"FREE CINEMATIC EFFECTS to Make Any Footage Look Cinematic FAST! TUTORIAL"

Hello everyone, Andy here. Hope you're well, hope you're having a good day. So in this video, I'm going to show you how to get your footage looking so much better for very little effort. So if that's something that interests you, then you're going to want to watch the rest of this video. So what I'm going to show you is for very little effort, it could take seconds of your time. You could get your footage from looking, you know, quite dull, desaturated, not a lot of sort of highlights and shadows, the colour grading, could all look a bit out. And instead of messing with everything, all the exposures, the saturation, the colour grading, the colour tone, etc., vignettes, you don't actually need all that. For very little effort, you can actually get really, really good looking footage. It can look pretty cinematic, very film look. And this is something I do with quite a lot of my videos, especially the last kind of 10 or 20, I have been using these filters.
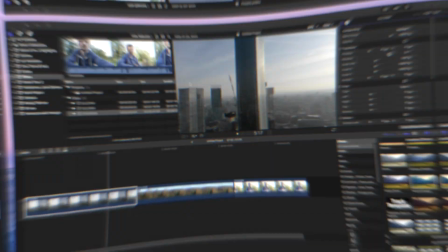87s
So without further ado, let's get on with the video. Okay, so for this tutorial, I am using Final Cut Pro on my Mac.
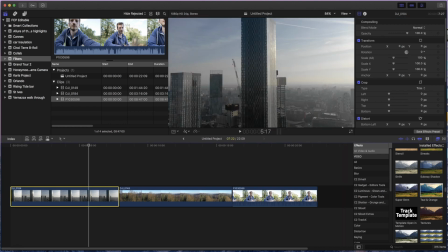96s
And what you wanna do is go to your installed effects, and the two that we're gonna be looking at here is the Super 8 and the Teal and Orange. Funnily enough, two that I like to use are actually sat next to each other. What I've done is I've got three sort of very different scenes that we can have a look at.
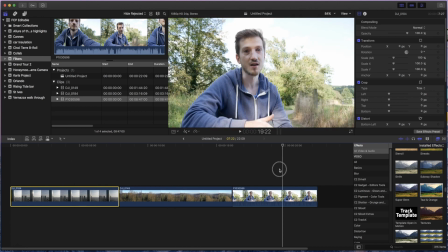112s
We've got an urban scene, we've got a kind of countrified scene, and then we've got me slash a person kind of talking scene.
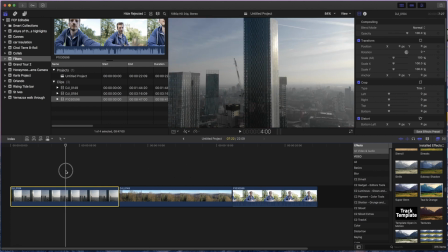119s
What I will do is I'll start off with the urban one. Now, footage is very, very cool, but it looks a little bit dull, not a lot of colour. All you're going to want to do is drag the teal and orange over to it, and straight away you can see, whoa, it's a little bit too much.
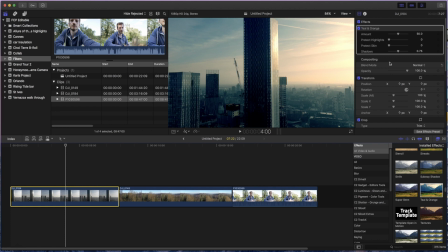132s
Maybe you like that, perfectly fine. But with just a few more seconds, you can get the sort of desired look you're after, and for that cinematic look, by just tweaking all of these. Now obviously that reduces it, that increases it. The amount is not too bad, but I'll just drop it a little bit. Let's look at the shading.
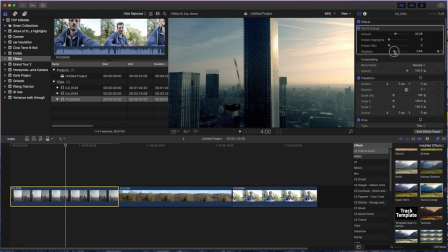152s
Now you might actually want this, so it's a very dark sort of kind of high contrast look, or you might want it a bit more sort of foggy. I actually like the shading to be a little bit paler, because you do notice that in a lot of sort of cinematic films.
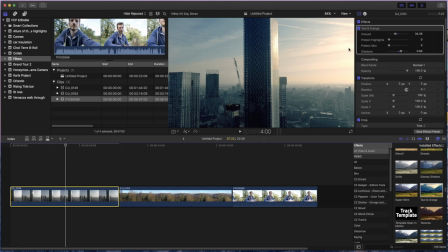167s
Protect highlights, so this is white, and that's protecting it, but actually what I wanna do is I wanna up that, and it just cools it down a little bit, because I want this kind of to have a very cool look. Protect skin, well, there isn't really much sort of red slash orange in this scene, so we don't really need to worry about that.
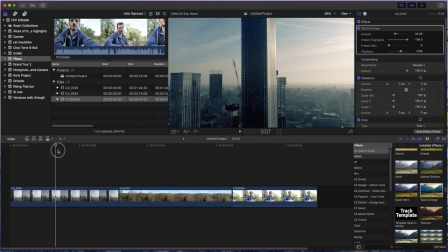184s
So let me just let that render. Okay, so now it's finished rendering. You can see what it looks like once it's finished, and if I just untick that teal and orange and put it back on again, you can see that difference. With very little effort, it gives it that more cinematic look that you see in a lot of films.
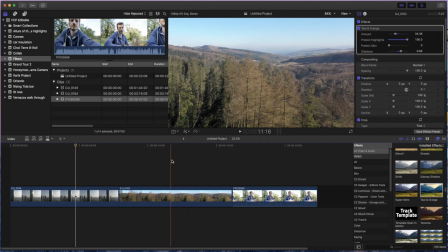200s
So that's the urban one done. Now let's have a look at the country scene. For this one, I use Super 8. Whenever it's a warm looking scene, that now straight away, I've just dragged that in, and you know what?
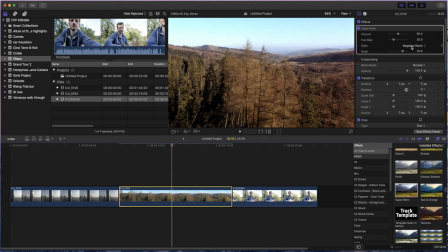214s
Pretty much happy with that as it sits. But just like with the teal and orange, if you come up here, you can actually tweak. Now that adds some grain. It gives it that kind of slightly more sort of older look. You can see it all in this kind of pale area, the noise, I suppose it is.
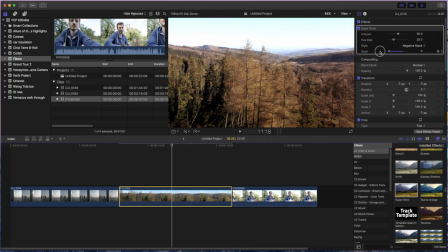229s
I don't like that. Now I don't sometimes like to get rid of it totally, actually like a little bit. I can put it about there. Now you can change the hue. So as you can see, you can go for the cooler looks, or you can go for the kind of greeny kind of brown tones. But I like to keep it where it is.
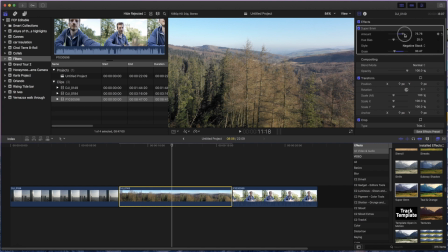248s
Now the amount, it's very similar, just like with the teal and orange, you can say how much of this filter that you want.
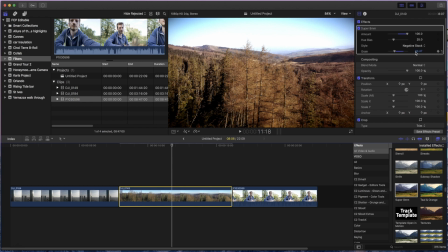254s
Now if you have it on full, you actually get the vignettes and closing on the edges, which is very, very cool, but it does make it a little bit too OTT. But you know where it came out of the box, just straight away in there, I'm really happy with that look.
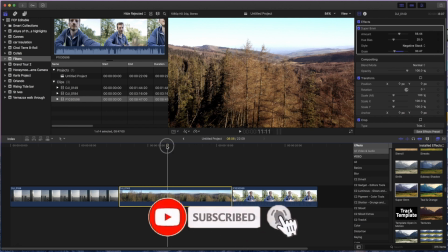270s
I'll just let that render. Okay, so that's finished rendering. So just to have a little look at the scene, look at that, how cool that looks now.
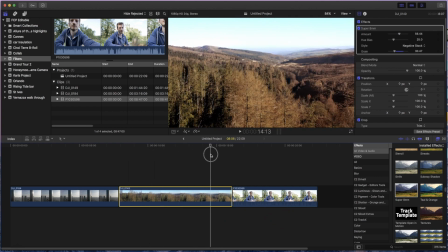278s
That does look like it's worthy of something in a film. If I just tick and untick this, you'll see the difference.